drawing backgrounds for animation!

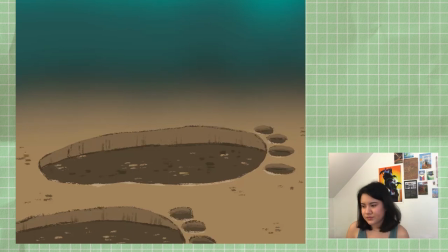470s
This is where I actually drew the footprints, and the perspective on these is very wonky, and I'm sure that's like that's already been pointed out to me and I agree it is a bit wonky and I think that like comes from the fact that it's a perspective that doesn't exist in real life
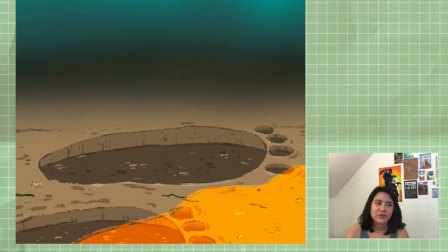486s
and this is something that animators like run into a lot which is like you don't have to be constrained by physics and reality so
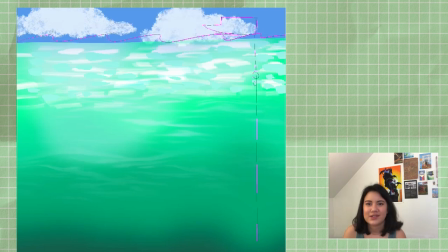495s
you kind of invent perspectives that don't exist you invent like weights and motions that don't exist and I don't think there's anything inherently wrong with that, you do have to focus on whether it is confusing for people and I've gotten some feedback that the perspective on this shot is a bit confusing.
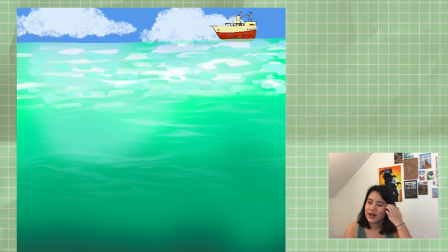511s
I still have to add in fish and stuff that will help people understand scale, but criticism from audience is always valid,
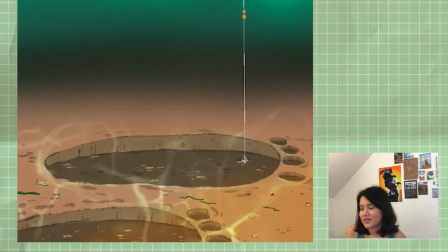520s
so this is definitely a background I'm going to revisit, but as you can see, I did a pass of light and shadow, trying to figure out what underwater looks like. I'm add a wave effect in after effects and then i'm drawing these pieces of seaweed on their own layers because i brought them into after effects
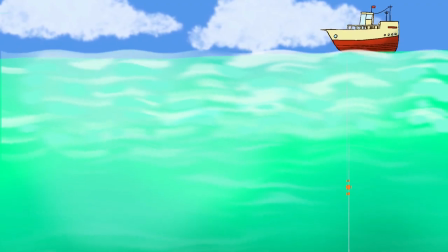539s
and animated their motion separately so i'll show that here uh but yeah this one is definitely one of the weirder backgrounds i've drawn recently but i really
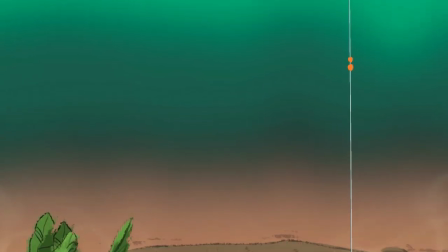547s
like how it turned out and there's definitely still a ton of work to be done on it but it worked for what it needed to be which
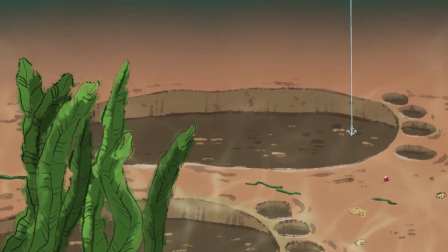552s
is a test shot and i'm excited this is another super long background. This time it's a pan from left to right.
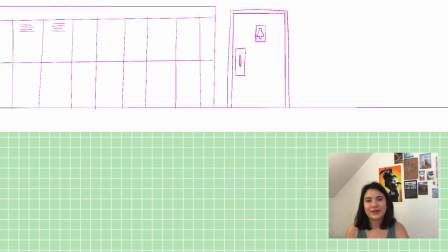567s
It's a middle school hallway, which I was really excited to draw. I don't know if it's just me, but I have like very visceral emotional memories of middle school, and I feel like that really influences the way that I draw middle school backgrounds,
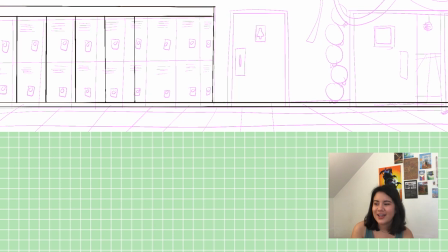578s
which there are a couple in this film, and I enjoy drawing them a lot. I think especially if you went to public middle school, there's something very specific about the vibe
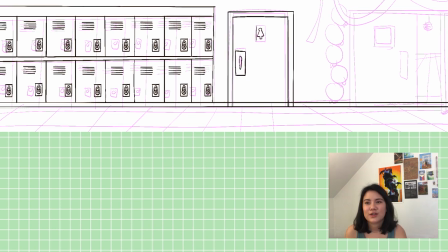587s
where you go back and you're nostalgic for it because there was a point in your life where that was your whole world and everything there was so important but you know you see like a hundred middle schools they all look exactly the same like especially public middle schools that are like vaguely underfunded it's just they got the exact same floor and they got the exact
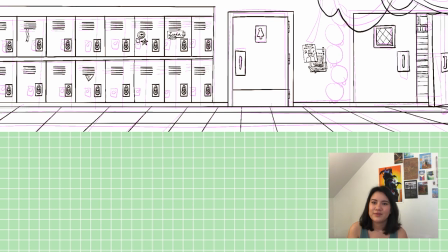604s
same like cinder block walls you know the dance in the gym like I don't know it's interesting to me because it's like people all
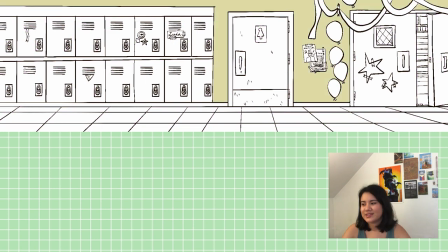612s
around the country slash world they're just living the exact same life because I don't know middle schools are all inherently the same so
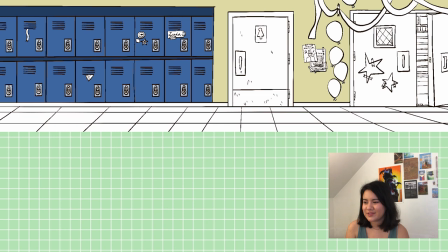620s
I'm not being very descriptive this episode but I mean you know it's everything is the exact same process I put down the pink line I do the brown outline and then I lay down color and the way that I choose color is I don't usually use a reference for the images that I'm working on
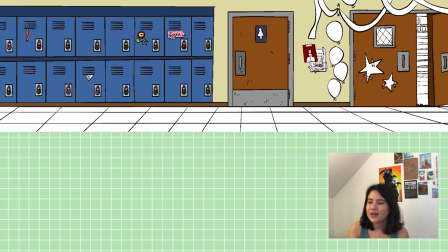635s
unless it's like a really specific background that I can't picture in my mind but this one was very clear to me in my mind like you know the
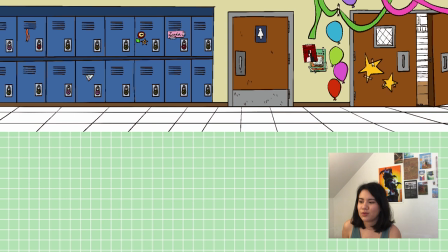642s
middle school that I went to had those just orangey white like cinder block walls, the bright blue lockers that all look the same, the big heavy like wooden doors with tons of dents in them, so that was what I was imitating here.
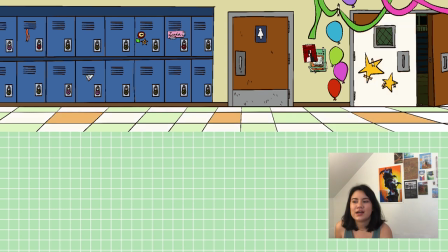656s
And there's still a lot of detail to be done in the gym doors because I'm gonna animate the kind of strobe lights that come from the dance,
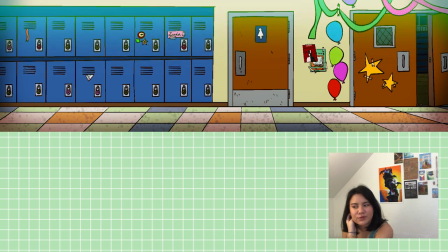664s
but this is just a good base for this one before I put it into an animation program. Oh and I gave the floors some texture,
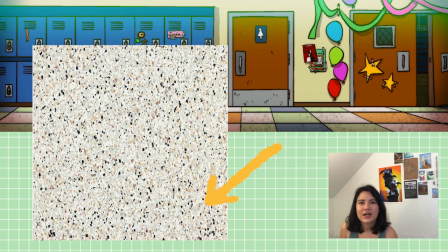672s
like those little flex you know because I feel like that's like pretty common for like standardized school environments
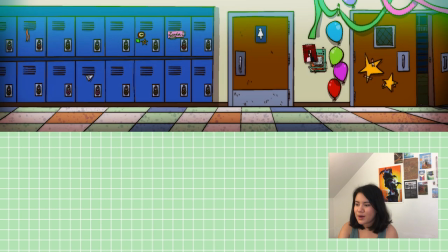680s
and then I did the exact same thing that I did with the car background where I gave it like a top white lighting which was meant to
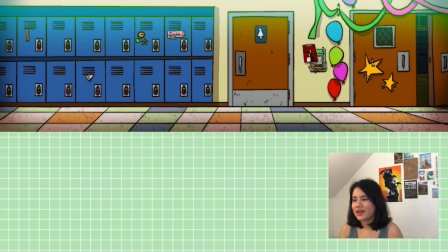688s
be sort of fluorescent and glowy and then I just kind of did a a darker vignette just to make it a little grungier just because you know middle school is gross. I also drew, I don't have the background footage for this because I drew this background like months ago in photoshop,
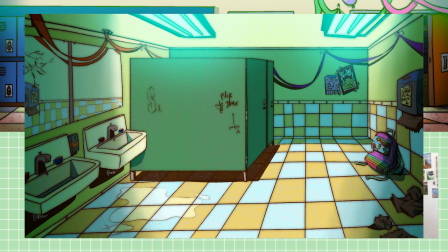707s
but this is the inside of the bathroom, very grungy, so yeah.